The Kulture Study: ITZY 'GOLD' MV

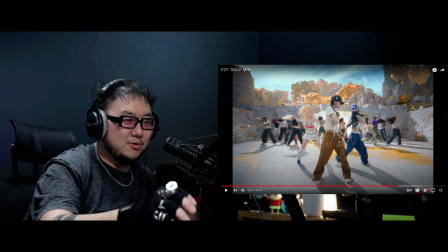(17:21)
They just do like this sort of melting effect real quick and then cut right back. Oh.
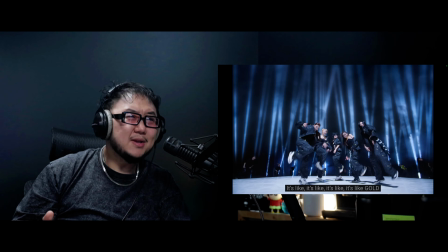(17:28)
This last set, man. It's like gold.
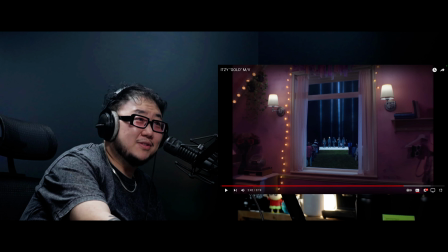(17:34)
Again, back to some of the really fun edits, the timing it's like, edits.
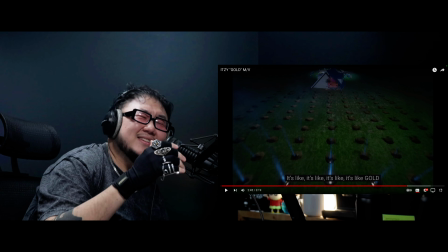(17:38)
It's like. Oh, the on the it's like. Oh my God, I love that so much. Oh, it gives it, especially for this moment in this final bridge, it gives it so much swagger, so much power.
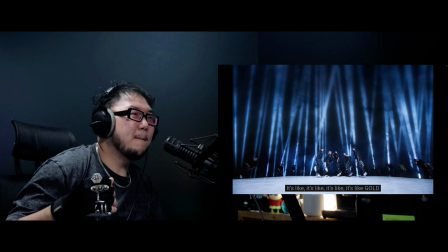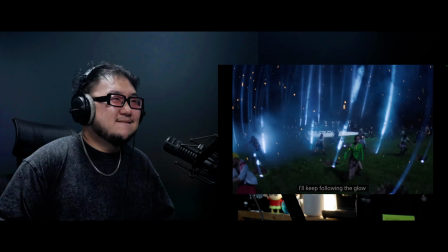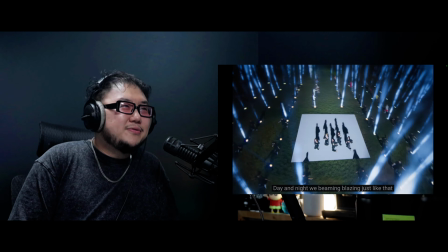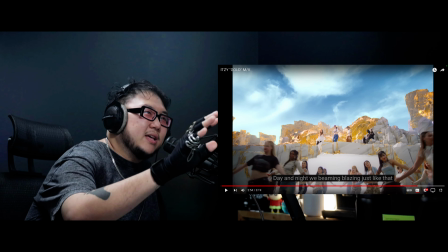(18:09)
I love this shot at the end too when they're dancing right here. It looks like they're giants towering in a mound of gold.
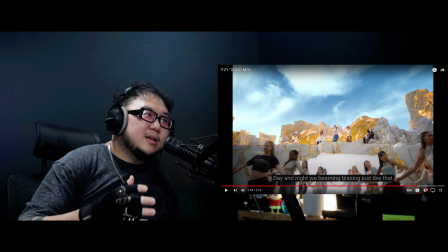(18:17)
And this shot is just mainly achieved by the fact that that's a second floor that they're on.
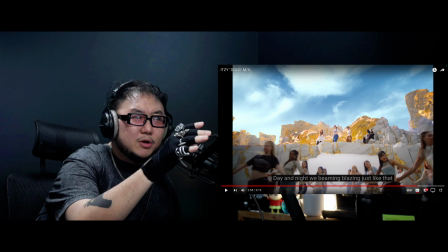(18:24)
And we saw them dancing on top of this set multiple times throughout the music video, but the camera is on the first floor and it's a wider lens.
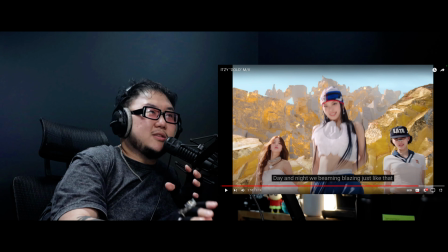(18:32)
And so it's more of a warped perspective. And so the closer you get, it's creating this perspective image shift where they look bigger.
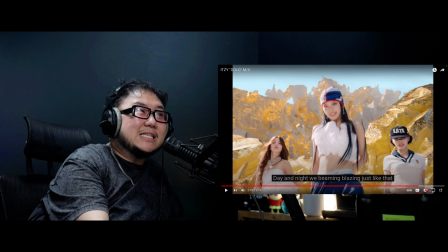(18:41)
They look almost like titans. Incredible.
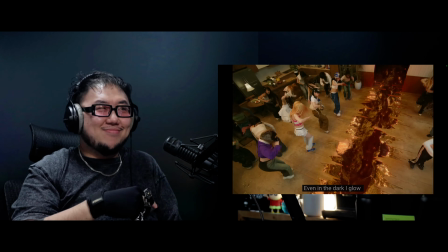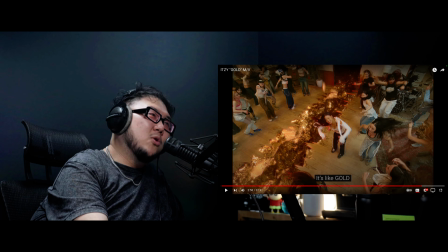(18:51)
Oh, interesting. Is that supposed to look like gold within like the earth as well, like mixed with lava?
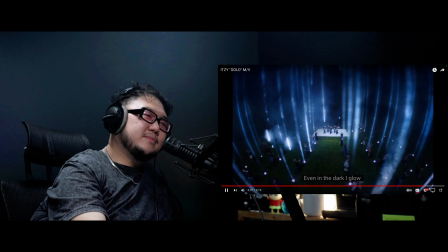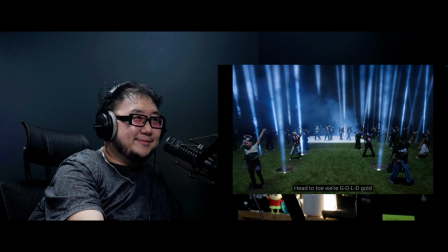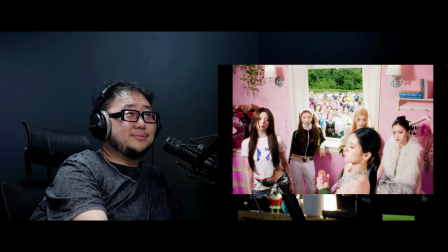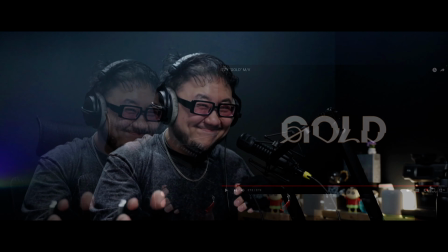Oh, it's beginning. Oh my God. Let the ITZY rain begin. Oh my goodness. I have been waiting for this moment for so long. Oh my God. ITZY. Oh my God. I feel like, listen, stuff like Cheshire, stuff like Sneakers, stuff like all of these conceptual stuff is good. Don't get me wrong, okay? But it's with any K-pop group. You know you've made it, and I think it's especially one of the most fun like one of the most fun runs when a group's concept becomes themselves. And I think that it really requires years of building up your own skills and your own solid foundation as well as your fan base, but also like having this confidence as well as accolades and achievements to really be able to actually say this, to actually mean and own up to like how big and powerful this feels. It's like, yeah, ITZY is like gold. You know, like they have been in the industry for so long, and I mean, they've been eating it for so long. I mean, I still remember when they debuted with Tala Tala, and you know, subsequently coming out with, you know, hits like Not Shy, and then of course Wannabe was a whole viral hit. But I think maybe for about a year or two been really hoping for a concept like this. Untouchable is cool, but I think what I also like is like the sound was with Untouchable a little too ITZY. Like it's a very ITZY sound.